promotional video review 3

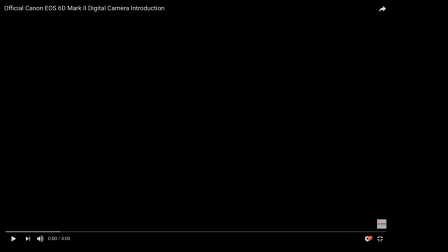Right, I'm going to be talking about another promotional video that I have to analyze. This one is a Canon promotional video, being in a photography course.
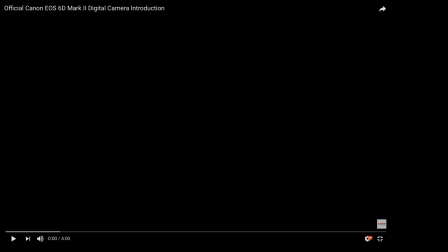I figured it would be appropriate to do a Canon camera advertisement. I chose this for different reasons. I've already watched that. I watched this one before when it came out. And I liked it for different reasons, and I'll go into them obviously as we watch it.
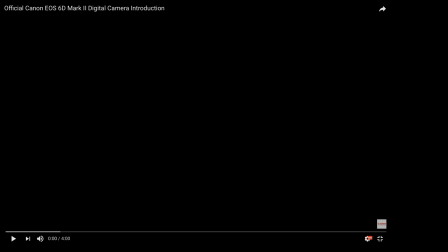But yeah, this one stood out to me because I remember it being really well put together. Obviously, it probably should be because it is Canon. But right, I'm just gonna start.
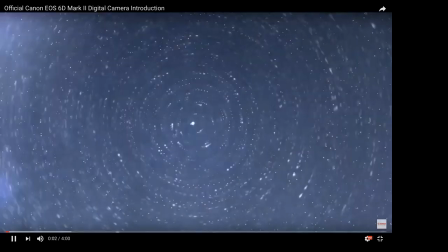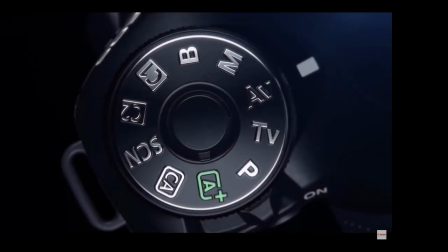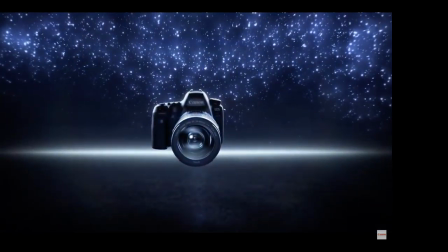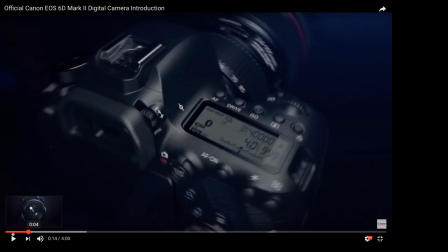Here they use just as like selective light. Obviously, it's probably all not like I'm not actually sure how they film this, but I'm pretty sure it's not physical like lights hitting the actual product. I'm pretty sure it was digitally put into.
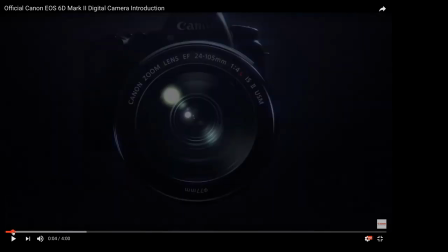I'm terrible with words today. Digitally put into this episode, like it's all not as much CGI, but it's all sort of, you know, it's animated. It's all sort of made up, but.
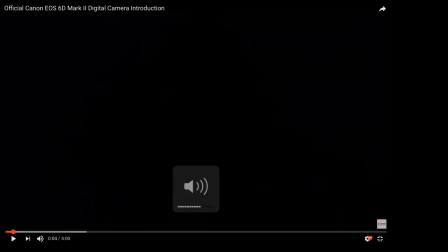How they've done it is they've used light. I'm going to turn this down quick. They've used light to selectively highlight things.
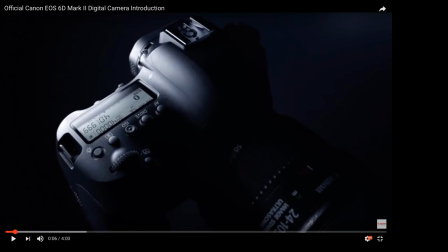Like, so, for instance, like say the side screen at the here on the right hand side. Obviously, they're going to be showing you information, and then obviously all the different buttons and switches.
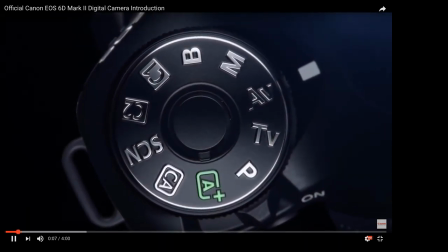You know, standard DSLR stuff. Obviously, and they've also highlighted, you know, the settings wheel or spigot,
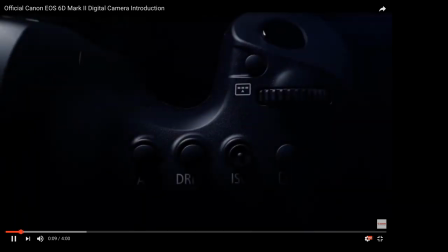and you know they're just highlighting key features about obviously this camera.
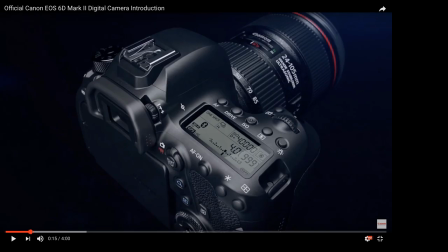So you get a lot of dynamic shots and sort of these tilting, moving shots showing off the curvature and sort of the body of the camera.
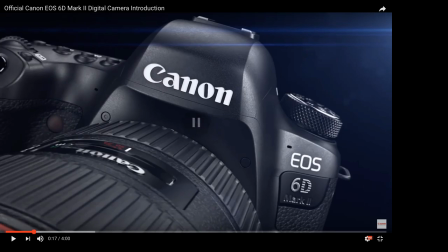Obviously showing the brand's license and name there, along with the model of the camera, the 60 Mark II.
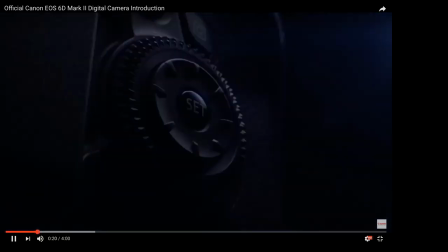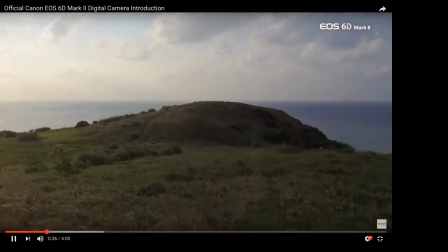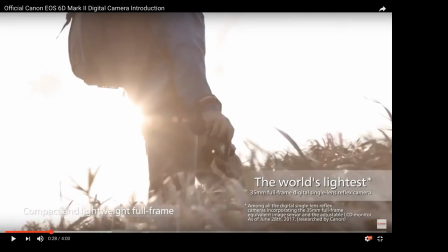See, now they go into the. I remember this bit. So there's off a general sort of like product release.
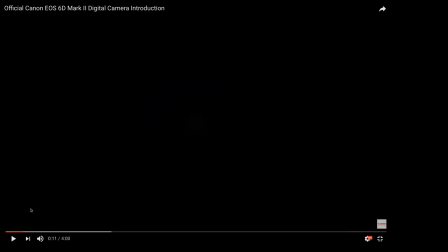So like this whole first section was like a teaser, you know, like a sort of an announcement, advertisement. But then this, a couple of weeks later, they did this, which was the like sort of more official product review, and it was all shot on
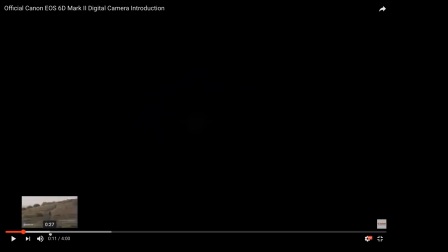a 60 Mark II, and it just sort of shows what it can do and what it's capable of. But also in the video, it also shows. It was shot on a 60 Mark II, but then it was also showing the product of a 60, so like it was kind of, yeah.
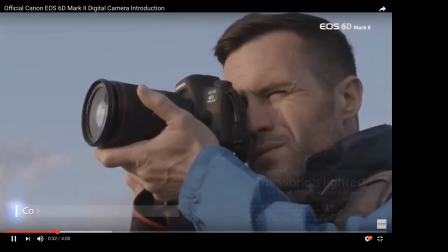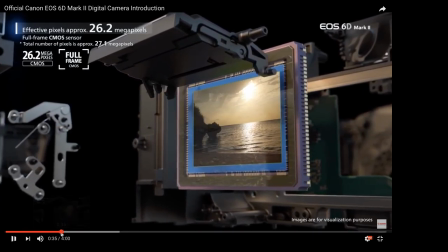See, obviously here they've got some funky sort of graphic showing the entire like innards and guts of the camera,
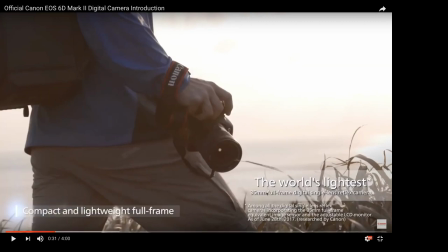but then a lot of things like this, like in the corner here, if you can see my mouse, is like I say, the world's lightest, you know, 35mm frame digital single lens reflection camera. So like, you know, just facts, giving it facts and figures. So this is what this is all about.
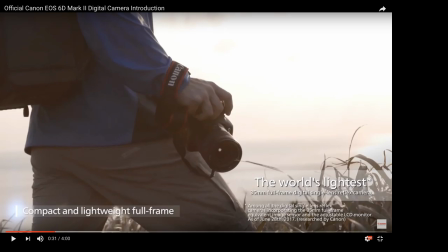This is the giving you a bit more in-depth sort of idea of what you're purchasing.
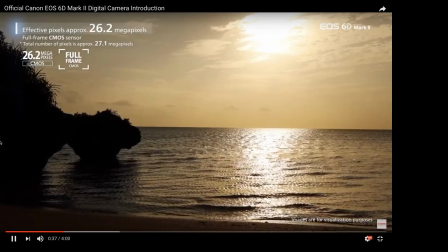And say more again up here as well, showing you examples of the type of shots you can achieve on the camera.